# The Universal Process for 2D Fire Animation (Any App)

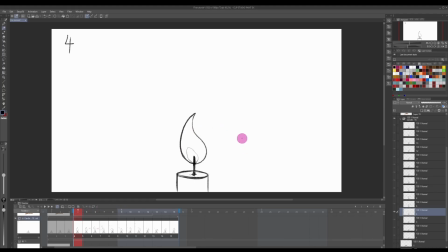738s
So when wind comes from this side, it compresses this side of the candle, making it go in and also making this side go out. In the next frame then, as I was highlighting, the wind continues to blow into this direction.
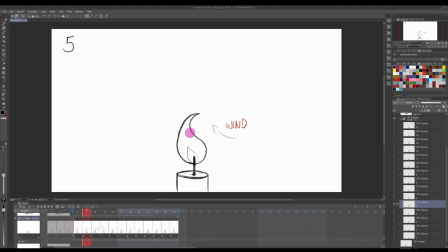754s
And what you might notice is that as this curve is becoming more pronounced, also this curve is becoming more pronounced. So it's kind of getting a bit chubbier on this side while it is becoming thinner from this angle.
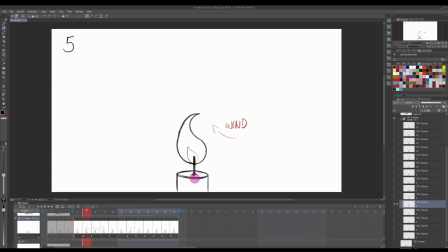771s
Take a look. And the wind is coming from this side, but it's not affecting the tip. So the tip is a bit delayed, if you will. So as we're pushing here, this remains in its position. And it's kind of getting pushed over here.
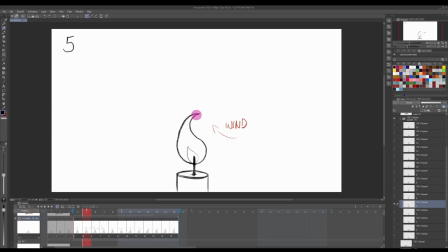791s
Almost as if you're squeezing this here, and therefore this gets pushed backwards and this gets chubbier. In the next frame, then the wind continues to come from the same direction, but it is pulling almost. It is kind of pulling the candle. This is so hard to explain.
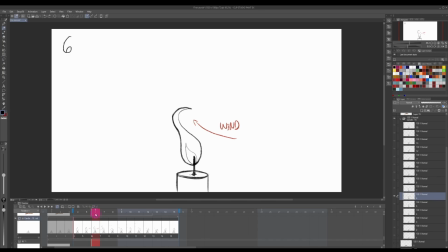813s
I'm just realizing this is actually quite hard to explain what makes sense in my head. But I hope it is making sense. Let me know in the comments if there's anything I can say or describe in a better way. Anyway, so the wind continues to blow from this side, and as it is pulling and pushing this section more,
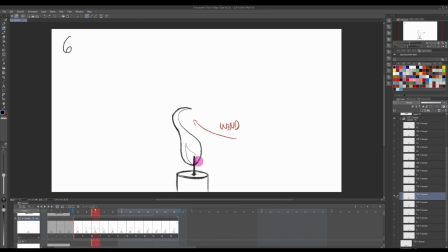832s
as we want to maintain the mass of the fire, it is getting all dragged up. So it's getting stretched a little bit further. This is getting thinner. And this section here also remains still further over here. So we can clearly see that wind is blowing into this direction.
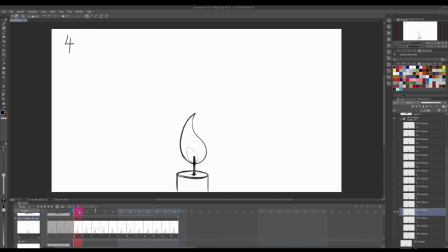850s
So let's just go back so that you can see. This is where it began. And as it's pushed, it gets thinner here. And then it starts to get stretched. Okay.
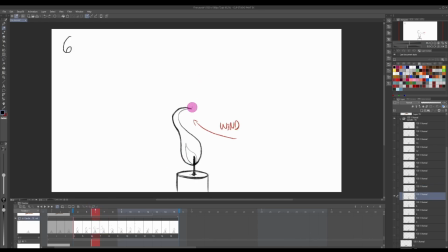865s
And then finally, and also, by the way, if you want to look at this little tip, I keep saying like it's a little bit delayed. You might even look at these as overlapping actions, or I should say maybe secondary movement. And as the wind continues to push, the tip comes off.
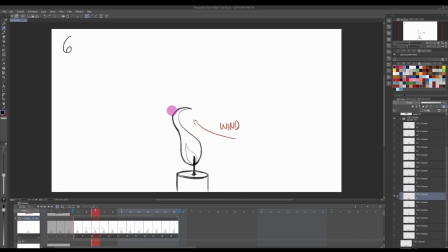882s
The wind is so strong that it pierces through this. Okay. And because of that, we have the tip or the spark, a little piece of the fire that has come loose because the wind is going through here.
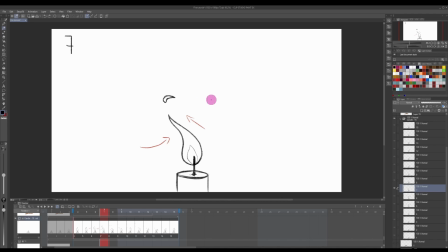897s
And as this tip that was holding the candle over here to the right becomes separate, the new tip following this line here is over here instead of here, is more to the left as the wind is pushing through the fire.
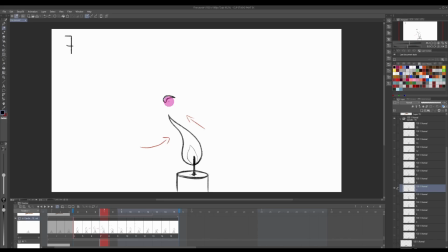914s
And later when you add color, you might, if you wanted, add less opacity in this section, because this is no longer connected to the fuel, the what's burning here, which is the wax on the wick here.
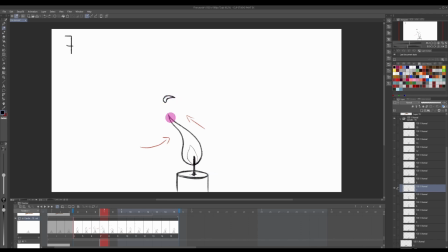930s
So you can consider doing that. Now it's going to start to get a little bit overlapping, because we have now not one fire, but we have one fire and this other object that continues to be on the screen but behaves different to this. Because the candle that I chose is the type that kind of sways back and forth,
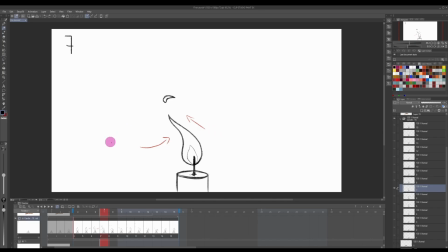948s
as this wind pierces all the way through, there's a new wind stream coming from this side. And this is why you see that this curve is starting to form. So let's go back here. You can see there isn't really a proper curve here, or let me go back even here. So it's rounded towards the left.
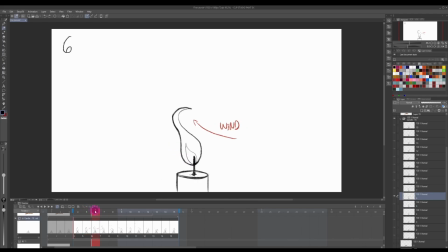967s
It's starting to shift on this frame. And then in this frame, it's becoming more pronounced here. This is because I know that the wind is starting to come from here.